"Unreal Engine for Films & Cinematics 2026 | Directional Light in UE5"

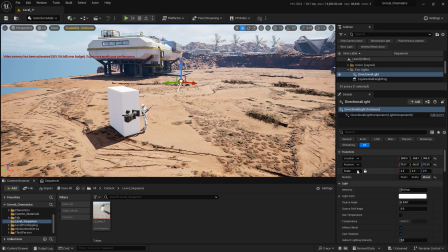4:08 The location and scale parameters are not going to have any sort of impact on your scene. Okay. So let's adjust the rotation of this light.
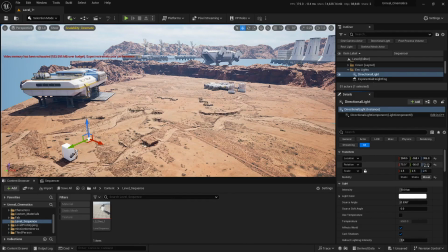4:17 I'm gonna maybe move this thing perhaps just about there maybe.
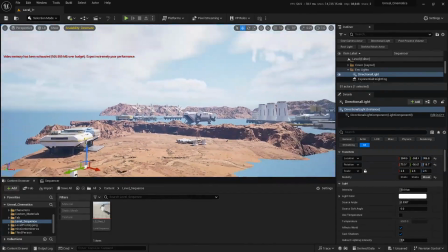4:26 And yeah, where's the light source? Yeah.
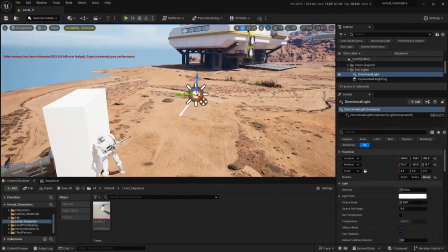4:31 One more thing that I like to mention in here is that you can also get an idea about your light source by following this arrow, this white arrow.
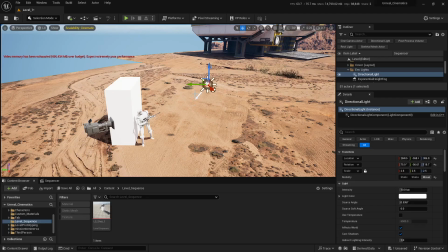4:38 This white arrow is going to indicate where the light is actually projecting at the moment. For example, if the light is projecting like this, it means that the light is coming from the opposite side of this arrow.
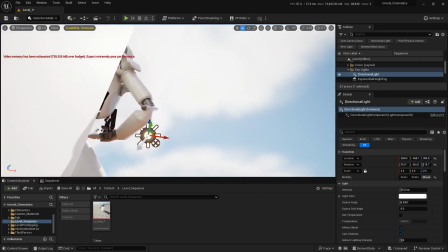4:49 Okay. So if I look somewhere around here, we can see this light source in here.
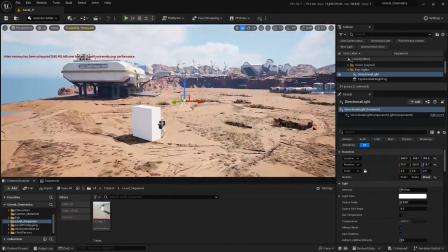4:55 Okay. So if I move this thing maybe
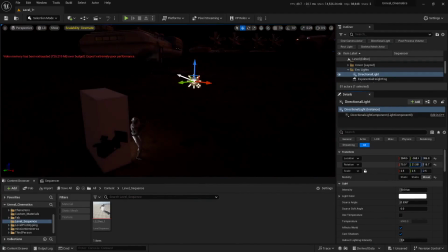5:03 just about there. You can see now it is rotating the light source. So I'm gonna press Control L to adjust this, and I'm gonna place this light.
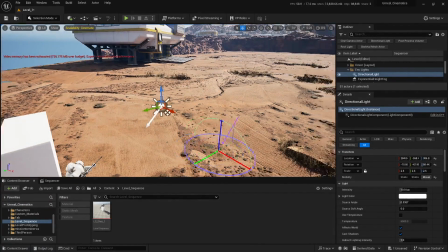5:15 I think I'm gonna have a better idea from here.
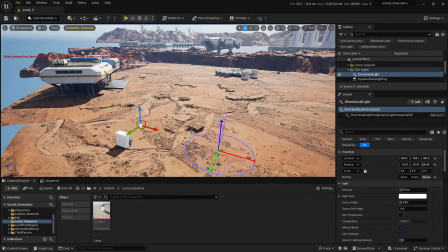5:19 I'm gonna press Control L once again, and maybe just about there, I guess. Yeah, I think it looks good. Okay. Uh, Sorry about that.
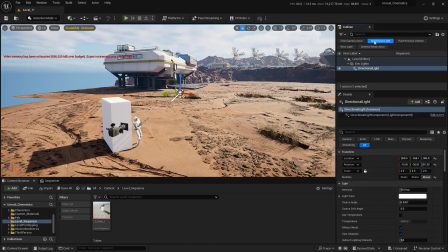5:39 Let me select the light source. I'm gonna enable the direction light filter in here so that I don't have to, go in here and select this from the viewport.
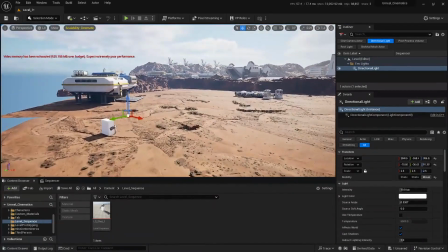5:46 Now I can easily select this from the outliner. Okay.
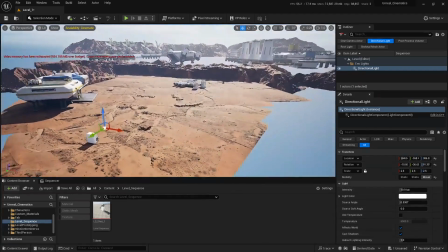5:50 So, yeah, I think it looks good, but maybe let's see.
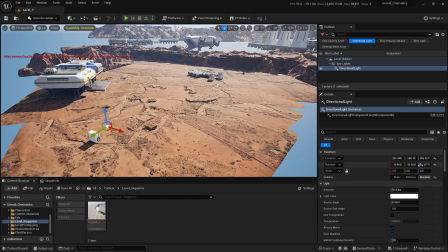5:56 I'm gonna move this window just about there and just about there.
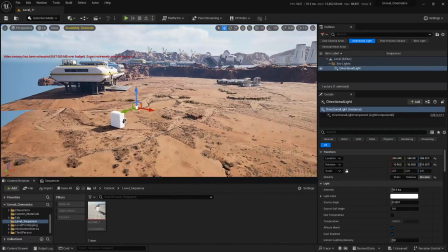6:03 Yeah, I think it looks good. Let me save everything, and then I'm gonna show you why I adjusted the light the way I did.
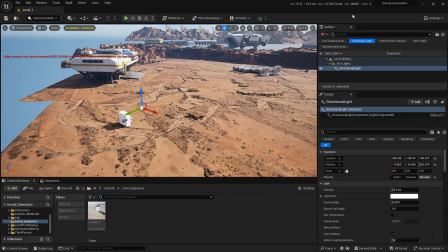6:11 I'm gonna split this window, and
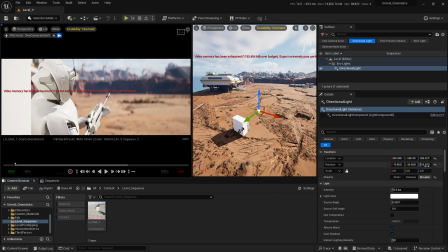6:17 maybe perhaps I should rotate this thing fractionally more.
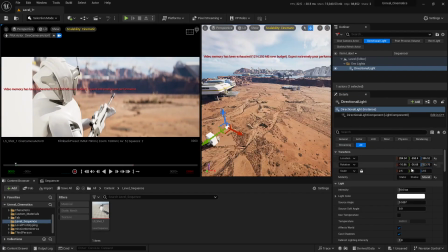6:25 Yeah, maybe somewhere around here. Okay. So why did I adjusted the light this way? You can see the clip that we have beforehand is now entirely covered by shadows. So why is that? Let me show you why. So in order to make your scene look cinematic, a general rule of thumb is, um,
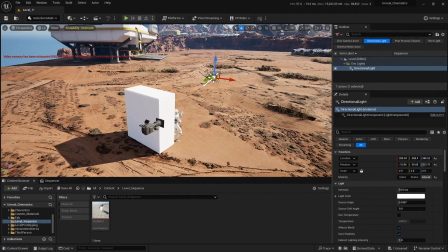6:42 if you have a camera facing this side, facing here, let me go into the top view to demonstrate this easily.
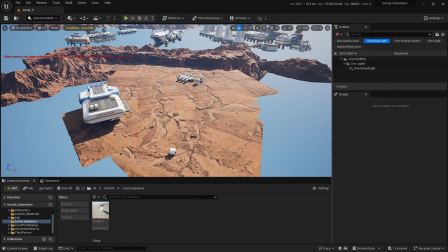6:53 Right now you can see that my camera is taking shot from this direction, okay? So a general rule of thumb is to place your light opposite to your camera, okay?
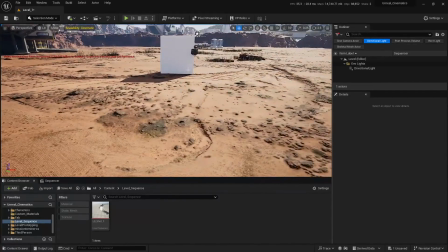7:01 For example, right now you can see I have this camera in here, but my light is coming from here, okay?
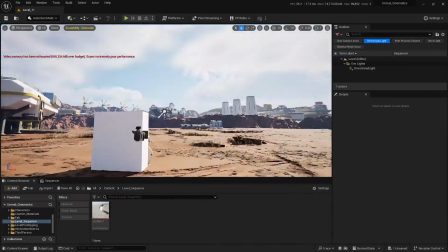7:09 My light is coming from the opposite direction from here right now.
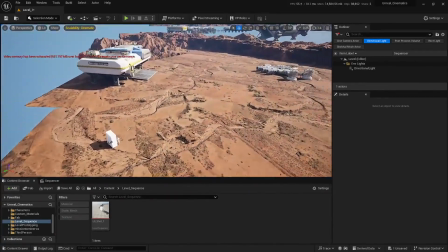7:14 So this is a general rule of thumb, and the reason for that is if you place your light opposite to the line of camera,
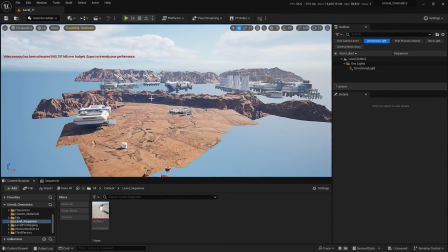7:21 then you bring in this very high quality looking shadows in the scene, which brings in some extra bit of detail and makes our shot look whole more cinematic.
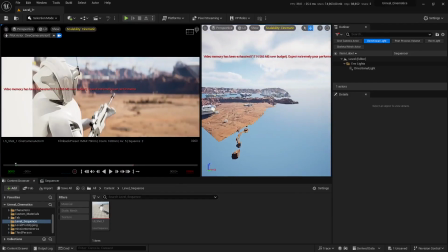7:28 Okay. If I split this window and let me select this, sorry, I can select it from here.
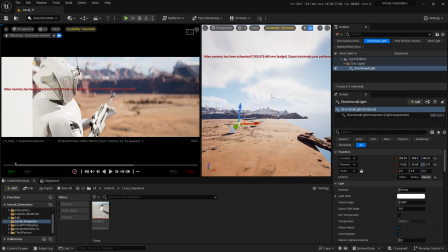7:36 Let me select this directional light. Right now you can see this light is opposite to the direction of the camera. But if I place this light uh,
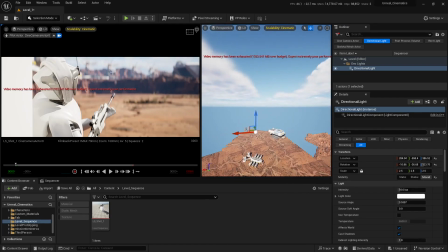7:48 somewhere around here, we're not going to have this really good looking shadows created by these cliffs or mountains or different assets. If I move this, let me rotate this light and bring it just about here.
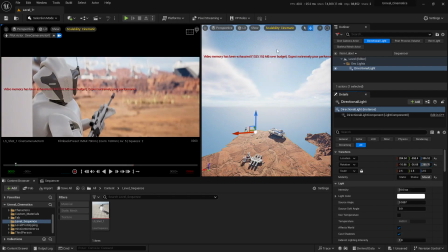8:04 Now you can see we have this light directly in the line of camera. But now as you can see, we no longer have those good looking shadows for the cliffs or assets that we had beforehand.
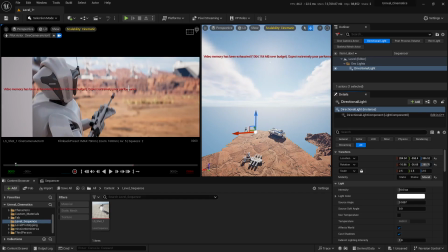8:13 Our scene is completely covered by light and we don't have any cinematic good looking shadows in the scene. So that is why a general rule of thumb is to simply just place your light opposite to the direction of camera.
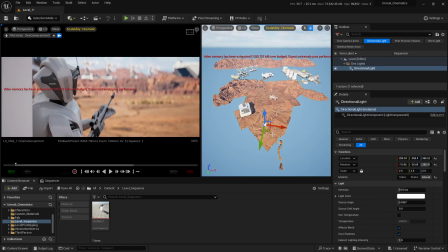8:26 For example, if I have my camera somewhere around here and it is facing this way, then I'm gonna have this light somewhere around here on the opposite side of the camera. Okay. So I'm gonna press Control Z to rotate this thing back.
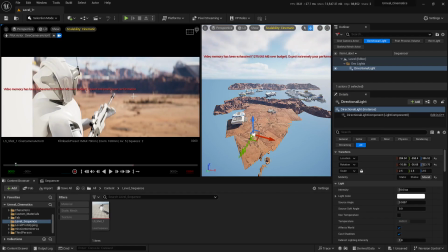8:44 And now as you can see, now we have those good looking shadows in here. I'm going to give you another example and then hopefully you'll get this point. What I'm going to do now in here is to select this asset.
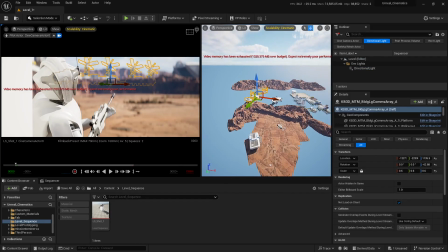8:54 You can select any asset you want, but I'm going to select this one, duplicate this on Z axis, bring it just about there.
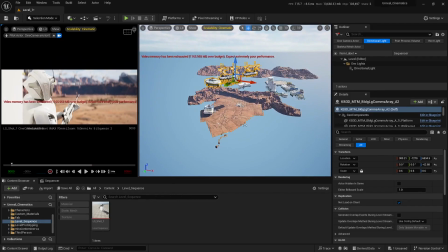9:03 Maybe I'm going to have to move this window here. Okay. And come on.
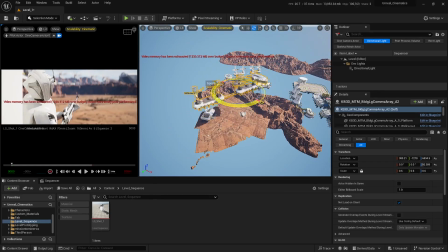9:09 Yeah. And rotate this thing on Z, maybe, I don't know, maybe like so. And maybe scale this thing up on Z. And then
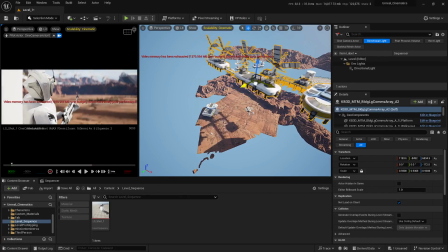9:22 I'm gonna move this just about, maybe just about there. Okay. Yeah, just about there.
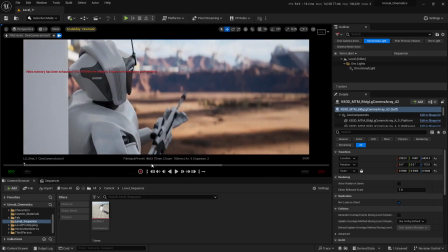9:36 And now if I'll enlarge this window and move ahead on the sequencer,
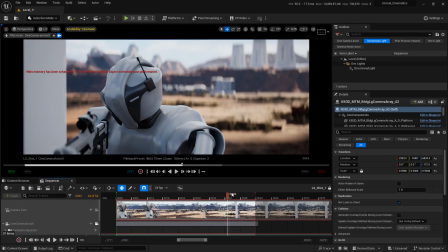9:41 you can now see that we have some really interesting looking shadows in the scene. Let me disable this filter.
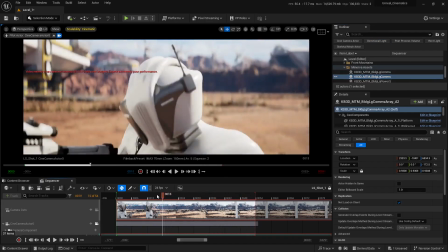9:49 If I hide this asset from here, you can now see that our surface is entirely covered up by light and it doesn't look so good.
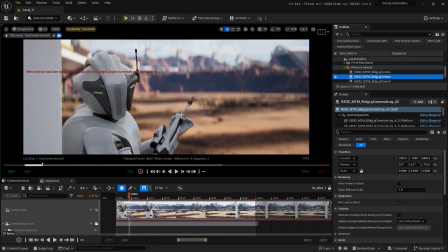9:56 But if I unhide this asset, You can now see we have this really good looking shadows in the scene,
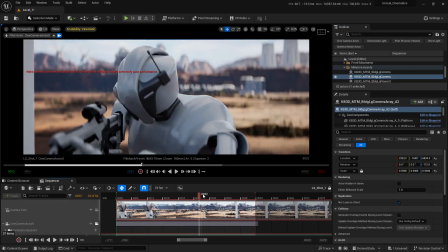10:01 which is giving us some extra bit of detail that we need to make our shot look whole more cinematic.
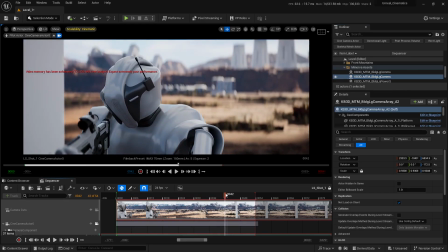10:07 Okay.
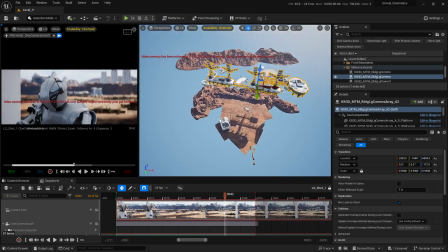10:07 If I split this window, and what I can do in here is to just bring it just about maybe there.
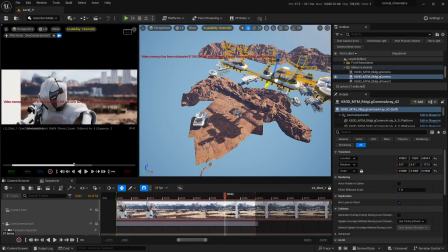10:17 To be honest, I'm not sure, but maybe just about there.
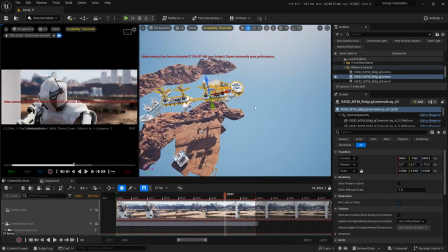10:25 And duplicate this asset,
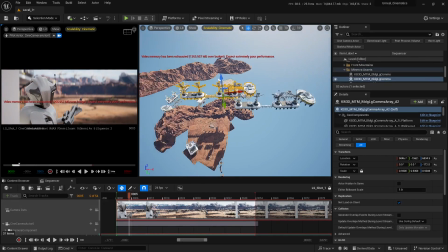10:29 and maybe I'm gonna maybe select this one and place this thing just about there.
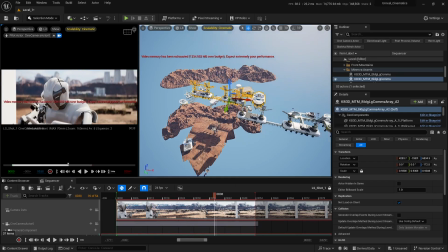10:39 I'm gonna move ahead on the sequencer, and I'm gonna select this asset, rotate it like so,
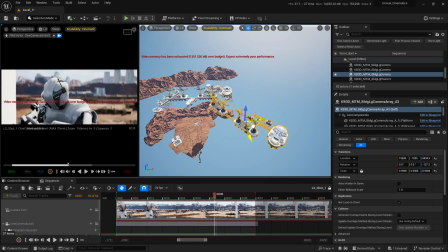10:46 and place it just about, let me see,
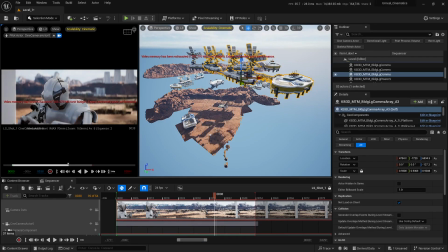10:56 maybe yeah, maybe rotate this thing like so,
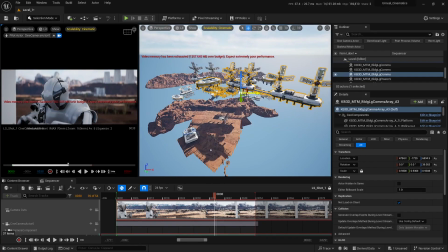11:04 and place it just about I don't know, maybe around here, I guess. Let me move ahead on the sequencer. Not really. I'm gonna scale this thing down.
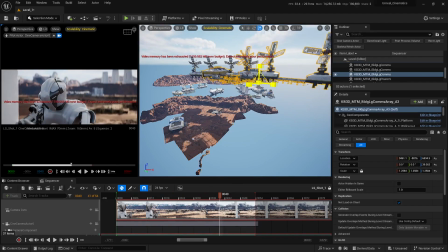11:24 Come on. There we go.
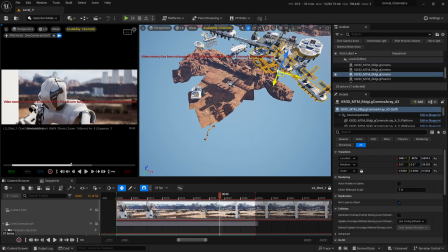11:28 And I'm gonna move this thing and place it just about there. Let me enlarge this window. I'm gonna make this one smaller.
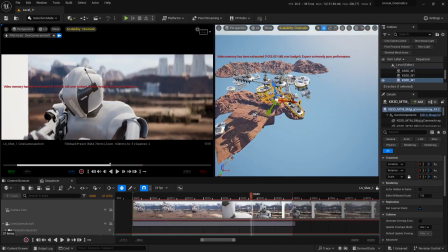11:40 And let's see.
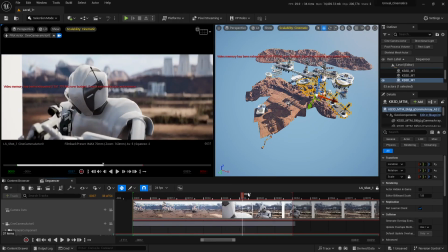11:46 Interesting. Maybe perhaps just about there, maybe, or yeah, maybe just like that. Okay.
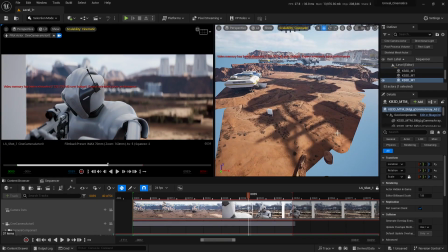12:04 So you can see that the reason why I spent some time on placing this asset was because I wanted to bring in some interesting patterns over this surface.
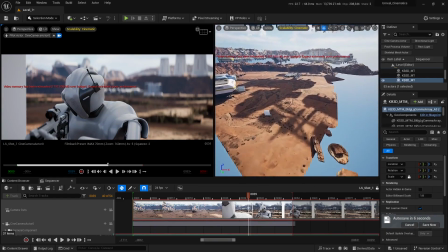12:12 Okay. You can spend some more time on it and bring in some really interesting shadowy patterns in here on the surface to bring in some extra bit of detail in the scene.